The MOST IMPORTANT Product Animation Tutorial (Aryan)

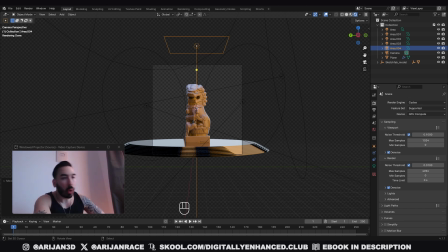0:00 This is probably the most important Blender tutorial that you've ever watched in your life for a lot of you. And I'm not even kidding when I say that, because you wouldn't believe how many people come to me, whether it's in the comment sections or my students in the Digitally Enhanced Club or people on Instagram just messaging me,
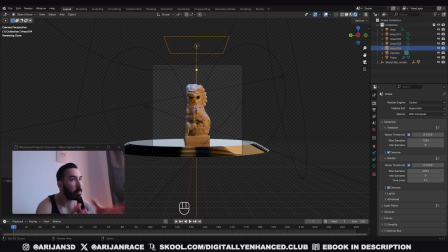0:15 and they really believe that the reason their works suck is because they need to learn more about modeling. They gotta learn about the new Blender add-on or new update or whatever. They gotta get better at topology. When in reality, the real problem is that they just can't light their works properly. So you can have the best model on the planet.
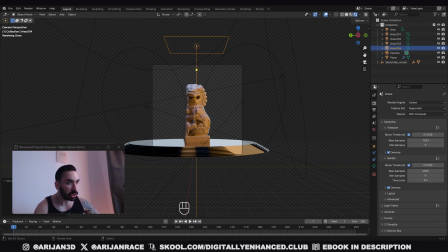0:32 You can have the best modeling skills humanity has ever seen. If your lighting is shit, it's not gonna work. There's no way. And this is something that you can change in 10 minutes. You don't even have to spend 7 years in Blender improving these skills. So I'm gonna show you the easiest way. This is the most universally applicable concept.
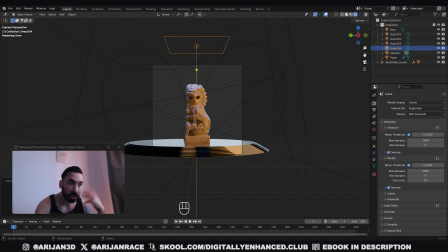0:47 Anything that you're trying to light, you're basically this is gonna be the first thing that you're gonna consider implementing when you're trying to light something, right? So this is gonna be the square one if you're trying to light something, and then you can go from there to try to make it a little bit more sophisticated. I got this statue right here from Sketchfab,
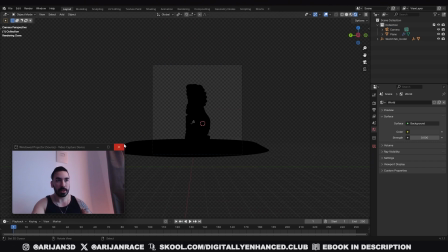1:04 and let me try to demonstrate to you what it is that I'm talking about here. You're gonna be able to download this shit from the description.
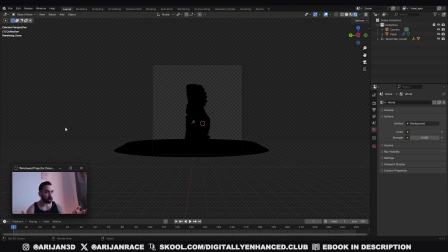1:09 There's gonna be a link down there. You can use a cube for this because the same shit is gonna apply. You can make a cube look good if you learn how to light things properly, okay? Let me try and explain something to you, okay? Let's say we have this scene right here and I'm in cycles.
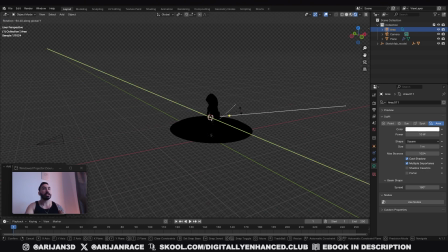1:22 Shift A, I'm gonna add a light. And let's just say I'm gonna place it right here. Now this is a really nice model, guys.
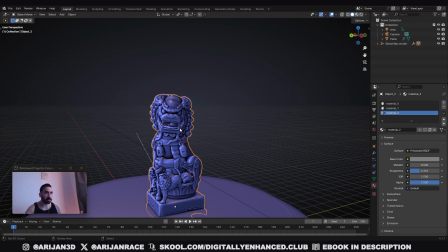1:27 Just to make that clear. This is some kind of 3D scan of some statue, whatever. If you sculpted this is as good as modeling is gonna get.
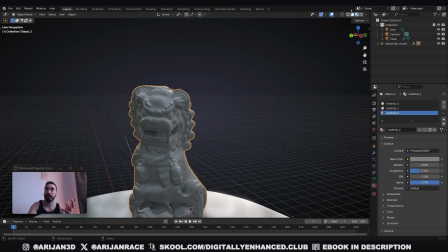1:34 There's nothing wrong with the model. It doesn't even have a texture on it. It's just a fucking shiny material, okay? So the model and the texture are not the problem here, okay?
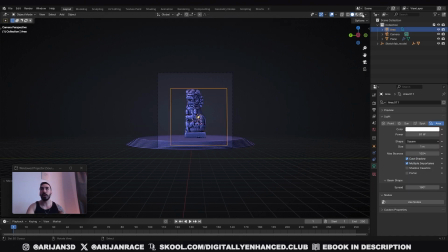1:41 And we set up a light right here. Okay, we go to rendered view, and then we turn on the light.
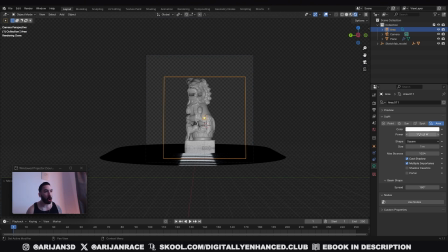1:47 You see what I'm talking about. It looks like garbage. The model is as good as it can be, but it looks fucking horrible. You're not gonna put this in your portfolio. This is horrible. This is an atrocity. There's nothing that you can do to the model to fix the situation. All you gotta do is just change up the lighting a little bit. So just do what I'm about to do. Get this shit through your head, guys. This is all you gotta do.
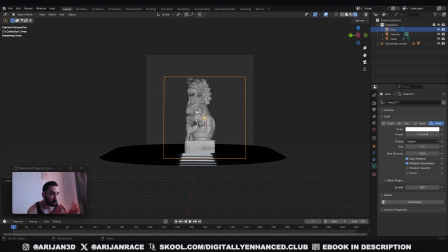2:04 Literally takes you 15 seconds if you understand how this works. Okay.
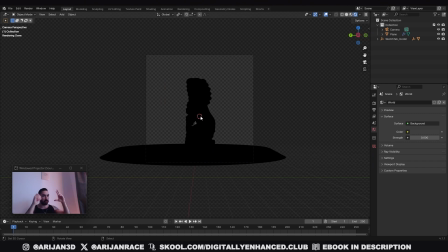2:08 The first thing you're gonna do, instead of placing the light in the front like you're taking a flash with your camera of a fucking dungeon, you're gonna do this instead, okay? Shift A, light, area light. You never wanna use point lights or any of that bullshit, sunlight, were you kidding me? Use an area light, set that shit to disk over here, the shape, so it looks a little bit more natural.
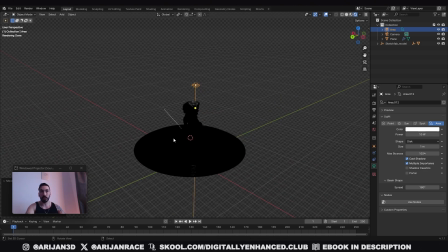2:27 And now, instead of placing it to the front, I'm using my 3D cursor over here in the middle, okay? So I can rotate it with the 3D cursor, the pivot points, I can place it left and right all the way. Instead of placing it in front of the scene, okay, let's also make it a little bit more powerful. We're going to place it behind the scene like this, okay? Do you see what I'm saying?
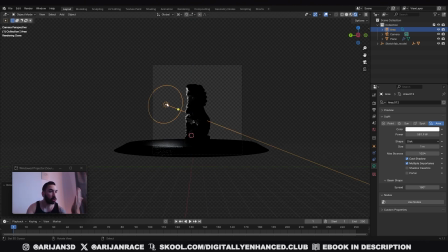2:47 So you place this in the background, as you can see right here, and now it's like you got a little bit of light coming from the back, you got this little, nicely lit edge over here, and now you want to try and make that shit a little bit blue or something like that, and this is going to make everything look totally different. This is step one. You can also scale these on their local axes, like a double X or whatever.
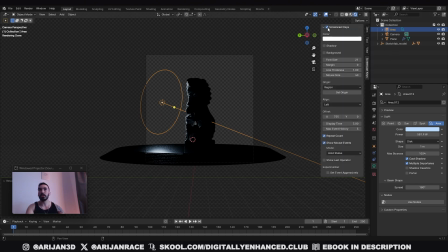3:06 I'm going to turn on my screencast keys just in case you guys don't know what I'm talking about, what the buttons that I'm pressing are. You're going to place one of these over here, and you can make these as big as you want. It doesn't really matter too much. Okay, you can make these larger so you can see the reflection in the ground. You can make it more powerful if you want to.
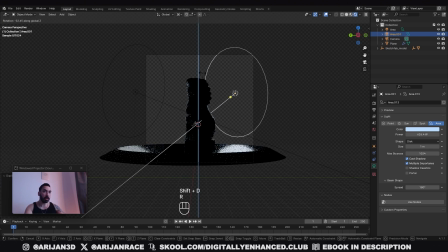3:22 Place another one over here on this side. Okay, like this. Boom. You see that? Now we have the same shit going on both sides, and I'm going to make them a little bit more powerful. I'm going to place them so I can see them, so I can see the reflections. I'm going to increase their size a little bit further so they're bigger. Okay, with individual origins like this.
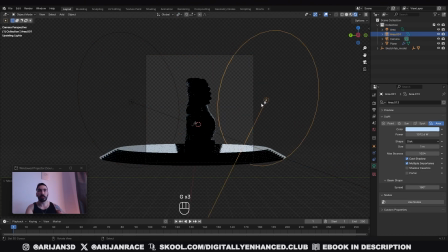3:38 Okay, you gotta play around with these a little bit to figure out what works best. It looks like you got some windows or something. So you understand, now we got this light coming from the back, which lights up the edges. Then you need to add another light, and this is going to be the light that's coming from the front.
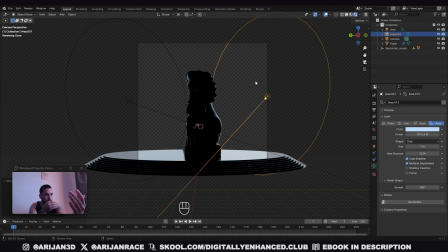3:53 But don't place that light directly in front of the fucking model so it looks like your camera's got a flash on it. You want to place that somewhere like this. Okay, so it's coming in from the side. Why? Because when you do that, it looks a little bit more natural because you can see some shadows, okay? Try this right now.